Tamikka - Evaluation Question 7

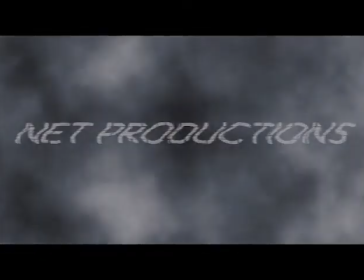When we did our preliminary task, I knew very little about editing or camera work, so our preliminary task was quite basic with simple titles and basic camera shots.
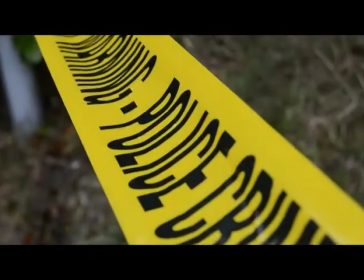When making this, we didn't worry much about mise-en-scène and didn't set specific costumes, makeup, settings or props.
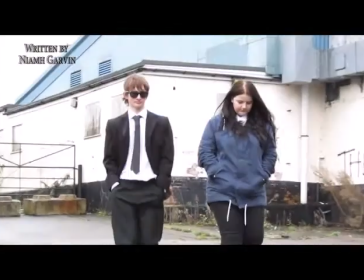We sat down, discussed an idea and filmed it in the school when we were all available,
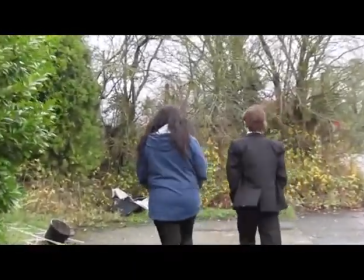resulting in quickly filmed shots that should have been refilmed and missing parts from our initial plan, as well as change in dialogue when actually filming.
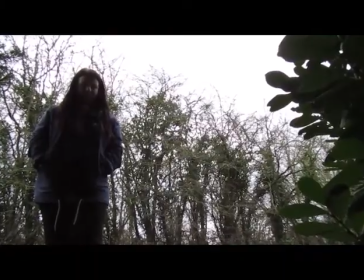After working on the blog, researching and editing our preliminary, we all became a lot more used to technology and research we found,
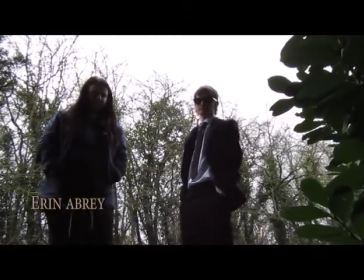and researched and found out ways to make our real film even better.
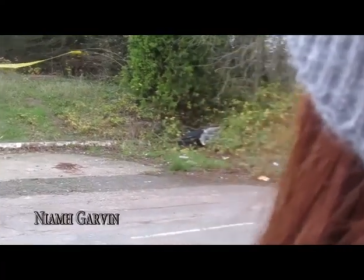When filming our film,
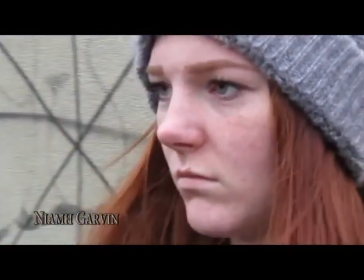we tried to use a lot more advanced shots to vary from the preliminary and use less common shots to make the film more professional and interesting.
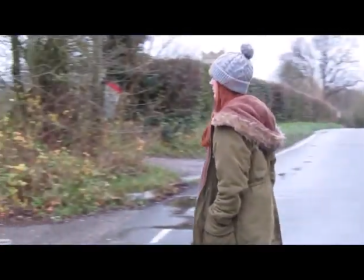We created lists of shots we wanted to use in the film and used almost all of them during the filming.
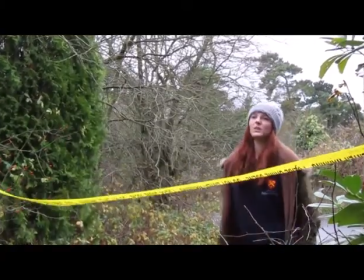Like camera work as well, when editing, we
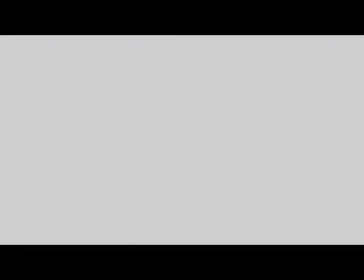were now aware of how to use the program properly and discovered things we could add and use to give our film a better look.
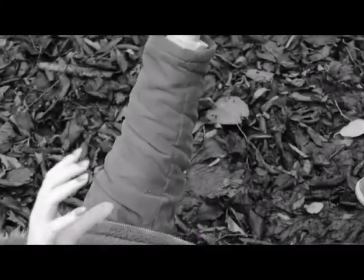We added various transitions and audio effects and added in filter and text to really try and make our film
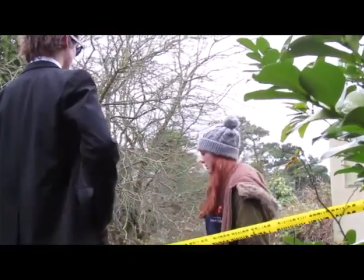feature some of the conventions of already existing thriller films.
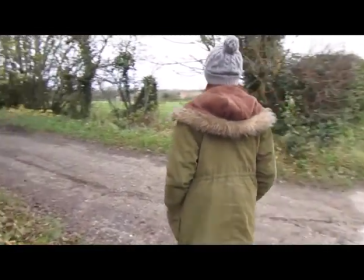Music was another aspect of our project we didn't know much about, so for our preliminary we used copyrighted music that already existed.
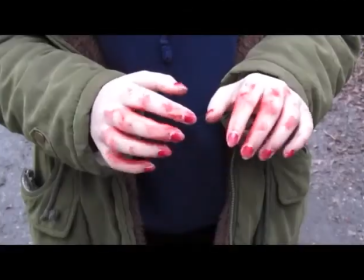However, we couldn't do that for our actual film, so as a group we decided to create some music on GarageBand.
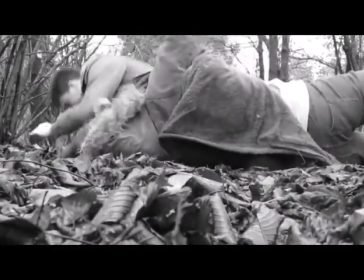We found this hard to create a consecutive beat whilst adding creepy sounds and making it fit into our film.
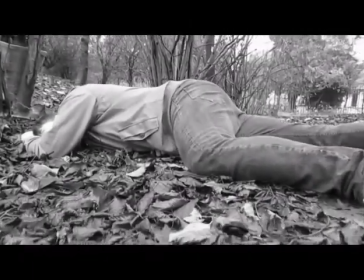Although we made some material on GarageBand, we decided to use
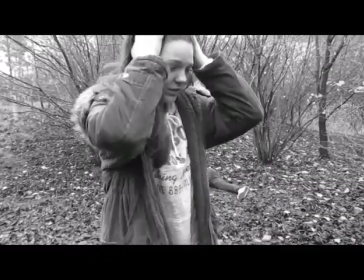non-copyrighted existing music from Audio Network as it was a lot easier and saved time and sounded a lot better, as it had already been made by someone with experience in making that style of music.
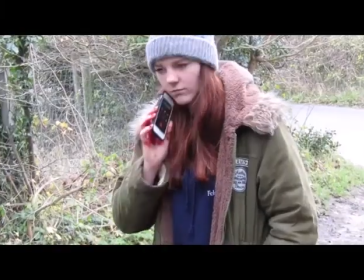Also, we could also cut and drag the audio so certain parts of the song matched with what was happening on screen,
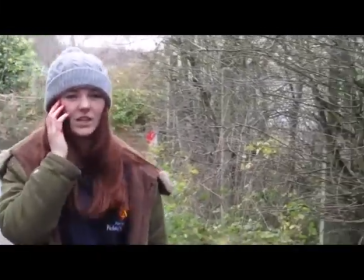which again gave more a professional look and fitted a lot better.
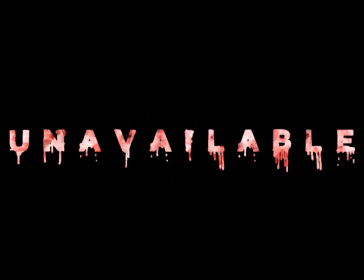For our location in our first film, we used the school as it was convenient to film at and easy to get to.
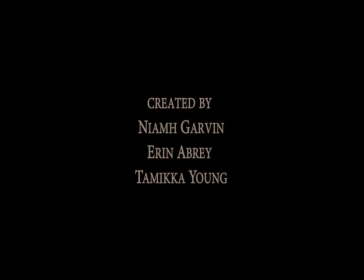This didn't work well for our storyline and made it look out of place, so when filming our actual film,
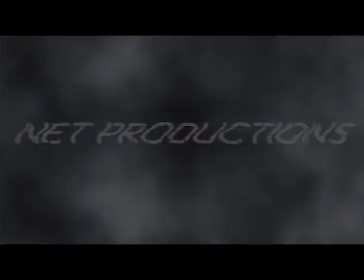we used a creepy location that was still local, giving the film a more believable background and location setting relating to the storyline.
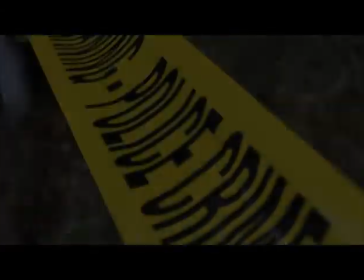We also put more effort into the main film and brought props and planned costume and makeup for the characters.
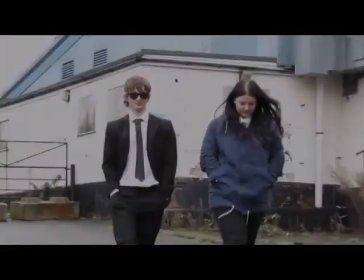We brought crime scene tape to make a more believable crime scene and to add that bit of detail,
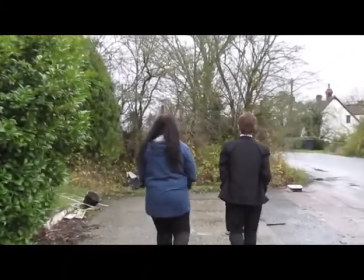and planned the characters' makeup to be minimal and hair to be simple and not distracting.
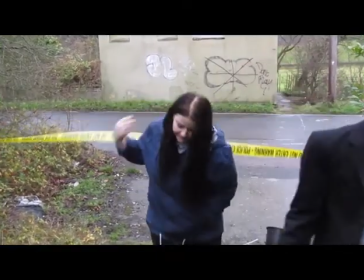For each character, we took time planning costumes rather than in our preliminary when we just went with what our actors were already wearing.
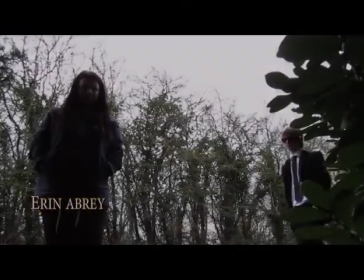Our detective team, we dressed smartly and discussed how to relate them to real detectives and
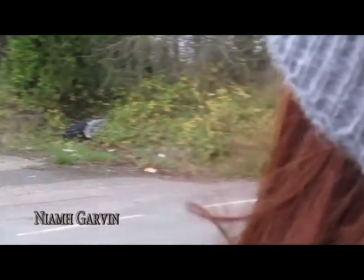similarly what they would wear, and for our main characters we picked simple outfits that would fit them into everyday people.
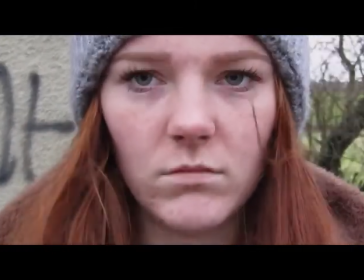You can tell from our first film that we took more time and care into mise-en-scène as what the actors wore and looked like in
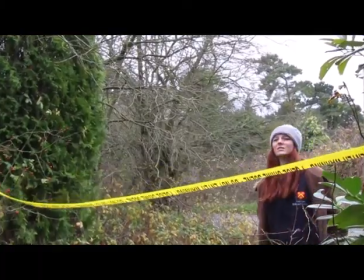the first film didn't fit very well, and the song wasn't a perfect match,
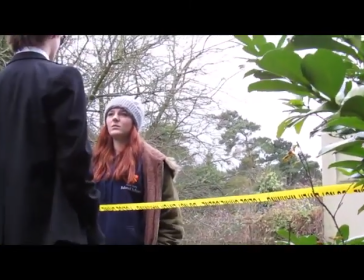so it shows the knowledge we had when making it and shows the contrast between our film now and how much more we have learned and incorporated into our film.